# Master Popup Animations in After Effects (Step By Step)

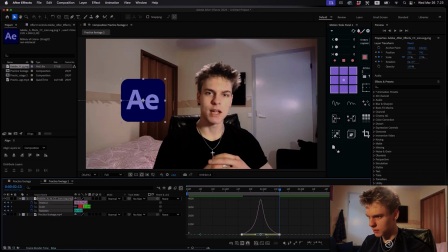2:56 I'm gonna make that around 70% So around 70% for both of them doesn't have to be perfect But something like this and what this does is makes it insanely smooth amazing Now you can go over here and you can click this motion blur thing and what this does is when it's
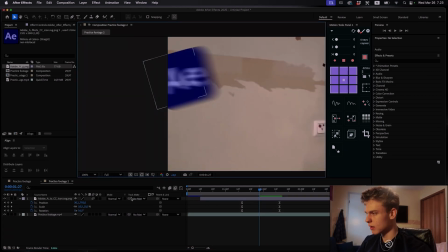3:11 moving you can see it's all blurry which adds to the realism side of things but makes it look pretty awesome now we have this that already looks
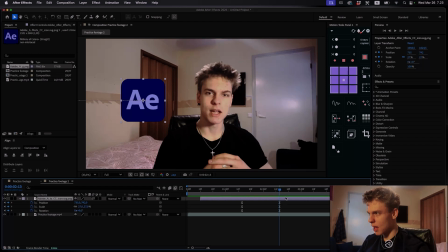3:19 so good but we're not done yet now we'll get into effects and for this instance the first effect i want to add is a four color gradient so this one you can search them in the effects and presets panel here or you can use the plugin and now now it looks like this
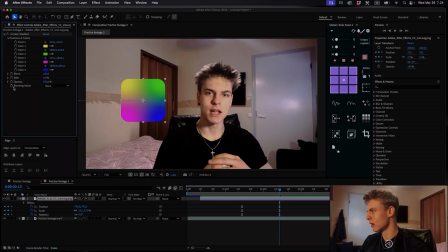3:34 we obviously don't want this so go over to the effect controls and you can see this blending mode here and i'm gonna change this to multiply so it goes from the colors showing on top of it to making it a subtle little gradient which is awesome exactly what we want and now i'm gonna be super
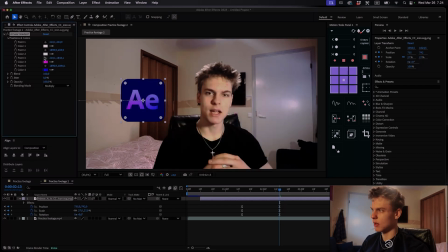3:49 boring i'm just gonna make the first two colors white and the last two colors black and you can make the colors anything you like you can do some really sick gradients with this well i'm just gonna do this for the sake of simplicity and now once you select the effect you can see these four
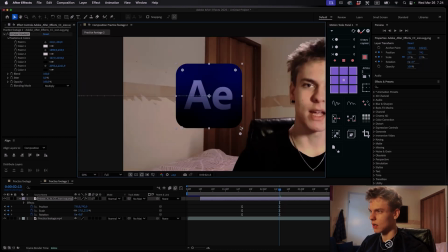4:05 dots and we can kind of move around these dots to get some type of effect anything you like you can play around with this all you like if you add a bit more shadow and make it glow a bit more and now it already looks so good so you can see the
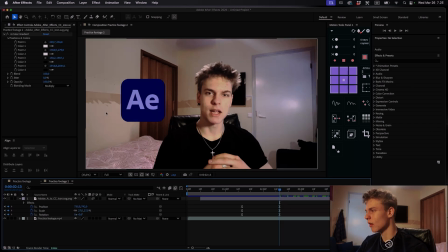4:20 before and after here it looks super bland super boring ugly looking logo and just with one effect it already has so much more depth great the next effect i'll add is a glow now the secret trick with glows is to add actually two glows so for the first glow what i'll do
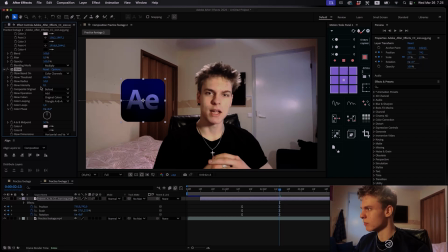4:36 is i'll make the glow intensity 0.12 that's what i always do and then i'll up the radius to around 40 it's pretty good and i'll decrease the threshold to something like something like this
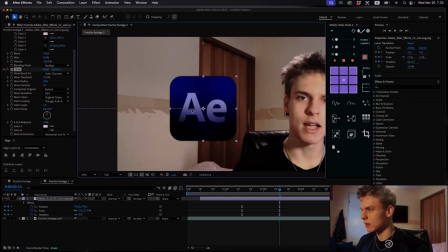4:49 32 and now what this glow does is it makes the letters just glow literally here's the before and just with a simple glow the letters pop
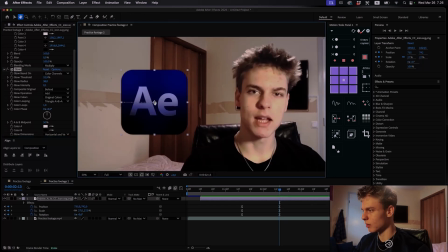4:58 so much more and that looks incredibly good perfect now what i'll do is i'll actually
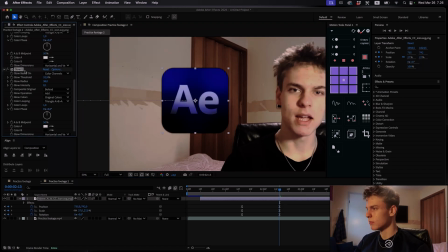5:03 duplicate this glow so you can press command d on your keyboard or whatever you have it set to and for the second glow what i'll do so i'll keep the glow intensity the same but i'll up the radius to around 100 110 and maybe i'll decrease the threshold a bit and this adds
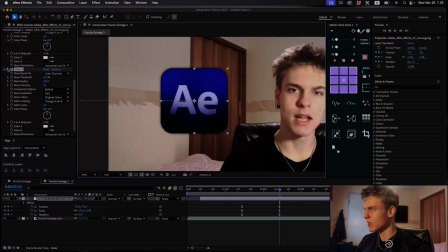5:19 a subtle glow around the edge and it also adds a bit more to the letters as well so here's the before without the
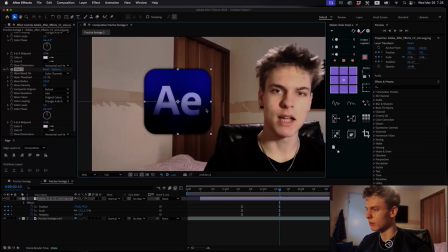5:26 second glow and here's with the second glow looks really really good all right next effect i'm gonna add a cc light sweep so this one and now you can see this light sweep going across the logo but this is actually not what we want yet so you can go over to the
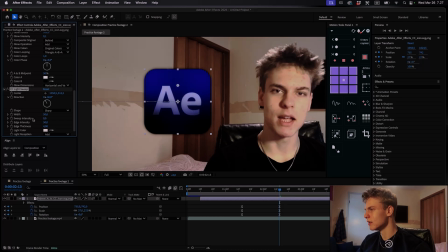5:40 effect controls and you see the sweep intensity i'm gonna make that zero actually and i'll up the edge intensity quite a bit and i'll increase the width i'll also make this direction come a bit bit more from the left so like that and then i'll increase the edge
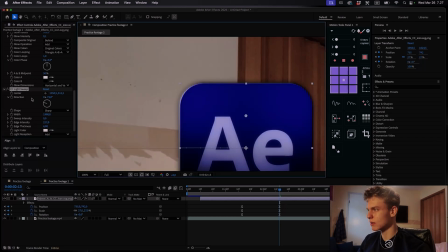5:55 thickness and the intensity a bit more and now you see what this does it adds a really subtle glow to the edge of the icon awesome
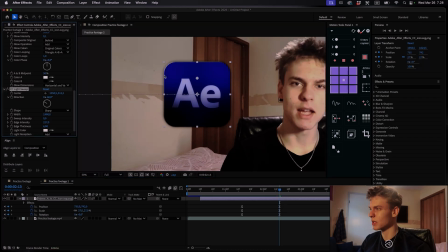6:03 without it it's just a 2d icon but this adds a bit more 3d look and it adds the realism now we got this awesome little
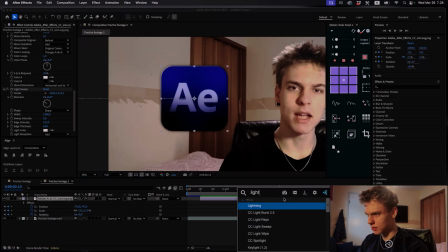6:10 glow on the edge perfect now what i'll do is i'll add a second light sweep and i'm gonna add it from here i don't want to copy it because the settings are kind of messed up on this one so i'll just add a second light sweep and for this one we're actually going to make the light animate through the logo
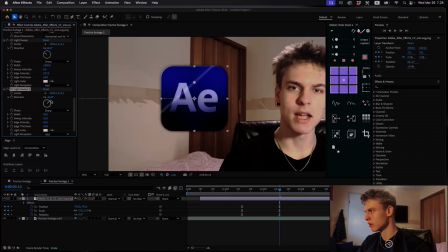6:27 so what i'll do is i'll change the direction to around 45 because i want it to come from the top left and go to the bottom right and what i'll do is i'll increase the width a bit to around maybe right 90 then i actually want to
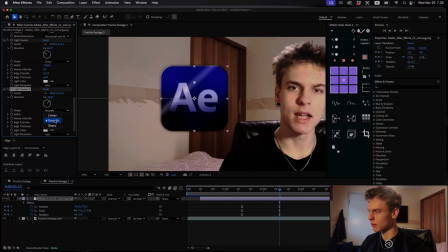6:39 change the shape to smooth some people like the sharp but i prefer the smooth so that's what i'm going to do and you can decrease the intensity maybe a bit increase it whatever you like i'm not here to tell you exactly what to do i'm just giving you an idea what you could
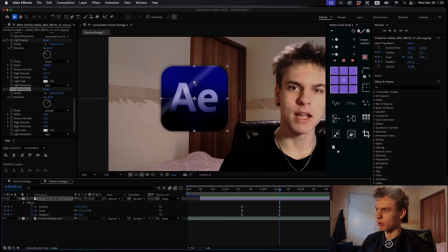6:55 do and now to animate the light sweep going across i'm gonna place my playhead at the end of the keyframes you can grab this dot or